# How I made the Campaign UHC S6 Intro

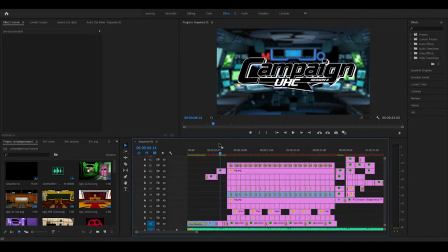Okay, so I'm making this video basically to explain the making of the Campaign 6 intro. If you haven't seen it yet, it'll be in the description and on the subreddit. But this is probably my favorite intro that I've made, and I think it's also my best.
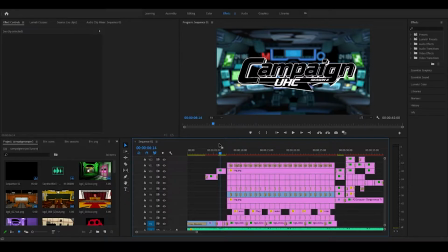And I asked on Twitter if people would like to see a video like this, and it got pretty positive reception. So I'm gonna give it a go, and basically the aim is to not only explain this mess of a timeline right here,
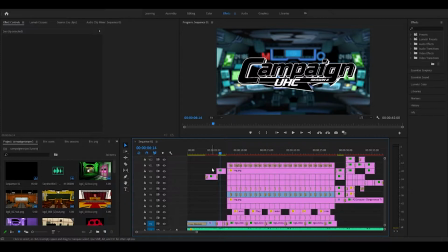but I'm also going to try and give some advice to current and maybe future intro makers that want to get into it, because it is quite a fun process if you enjoy it. If you enjoy editing, that is, which I know not everyone does.
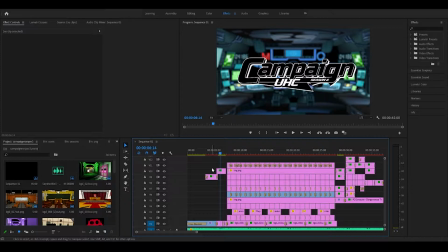I use Premiere Pro, but most of what I say should be applicable to Vegas and other editing softwares.
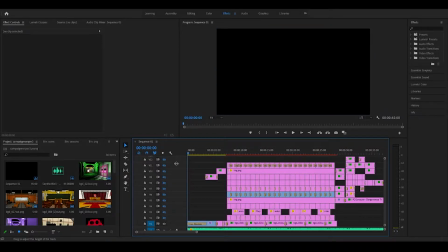Okay, the best way I can think to tackle this is to go layer by layer, so I've disabled all the other layers and we're going to look at the backgrounds first. To start off, we have a long fade in here, and the audio, I always have a fade in and a fade out on the audio as well.
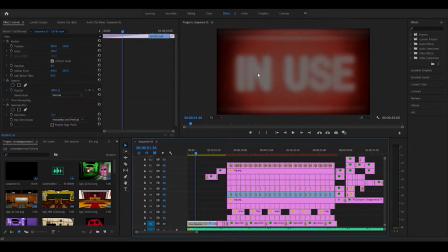But simply the start of this is just footage from, I think, the intro of the first game, because I really didn't know what to put at the start.
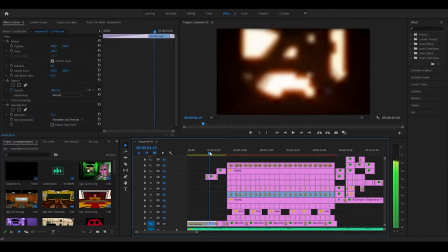So I just added a blur to that footage. Pretty simple stuff.
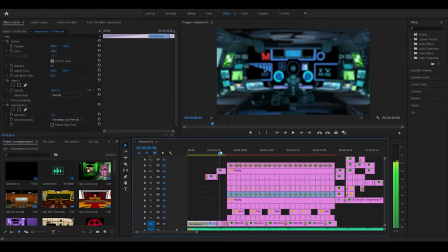And then when it builds up here, this is when the logo would come in. And here we have, most of the backgrounds are taken from, most of the assets even in this intro I took from a website that had all the game files. So this is the, I don't want to spoil anything, but
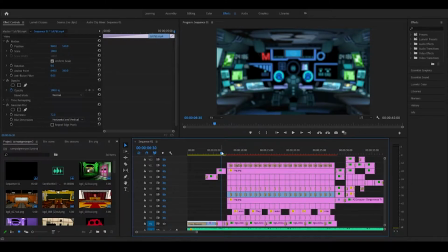this is basically a control room, which I had as the background here and also later on. I have two fade to white transitions here where the screen flashes, and then we transition into the actual intro.
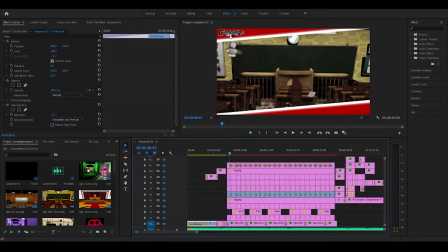I left these on. I can leave these on, it's fine. The borders aren't taken from the game. I made them in Photoshop. I didn't want to copy the game exactly, and I thought this layout looked quite nice, just having it diagonally.
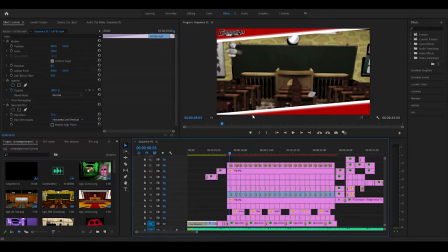And the logo in the top left as well, just because it looked nice there. And the borders, actually, you can't see it here.
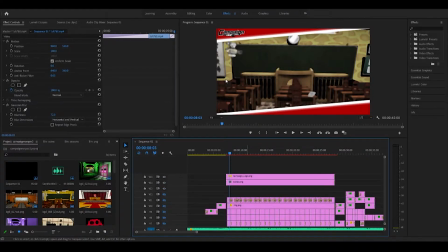I'll have to scroll up. Yeah, the border and the logo are up here. They're the top layers because they're over the top of everything, obviously. And they fade in and out at the start and end of the players.
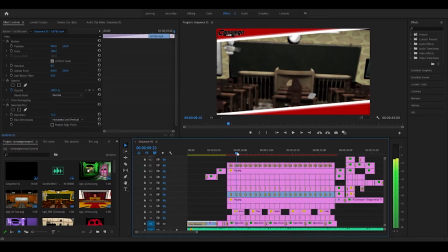So the backgrounds themselves, they're just PNGs from the game, but rather than just have static images in the background, I've applied a few effects, which people probably didn't even notice watching the intro, but it does make a huge difference from just having a static image.
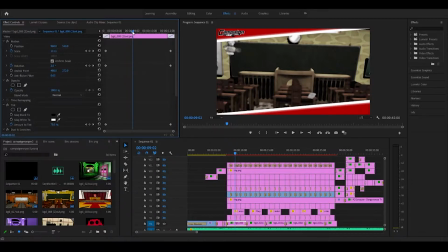I feel like two things I would advise against for backgrounds is having static images or just having like a green screen effect with no background. Because if you want like a lot of motion or flow to your intro, just having that in the background takes a lot away from that, even if it doesn't seem like it would.
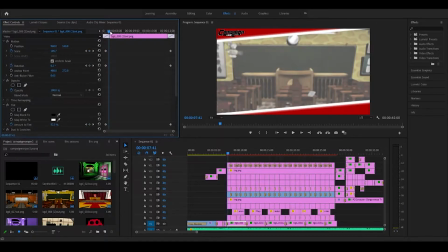So what I actually added here is, as you can see, the scale increases, so it zooms in.
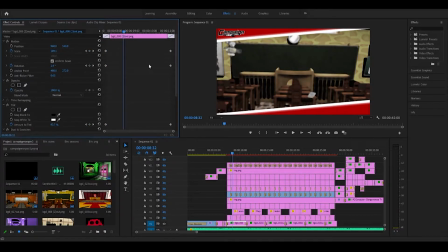It also rotates.
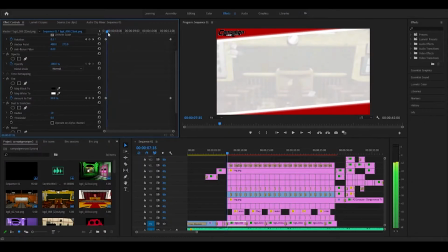There's a tint, so it starts out in full color and it slowly goes black and white,
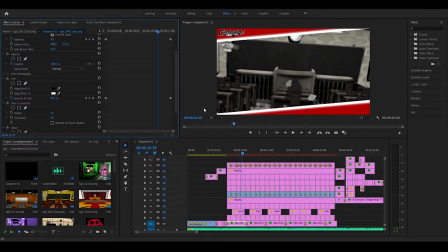and then fades to the next one, which rotates the other way, and so on up to the end of the players. And then I added a bit of a noise effect as well, just to make it a bit more grainy, kind of like camera footage, I guess, would be a good way to describe it.
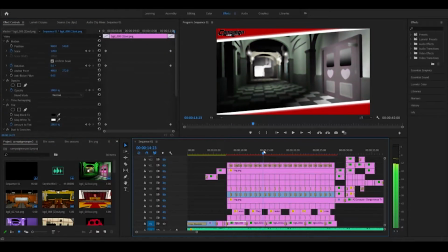So that goes on for all the backgrounds, taken from the first game once again.
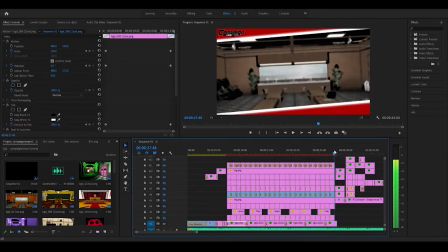Hope that audio is not too loud. It sounds terrible when you just zoom through. And then the end backgrounds are actually like, what layer is this?
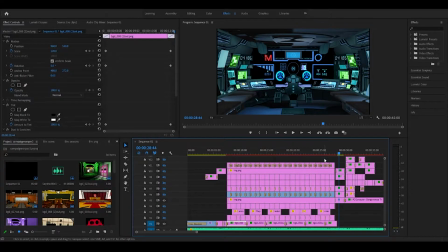Layer 5.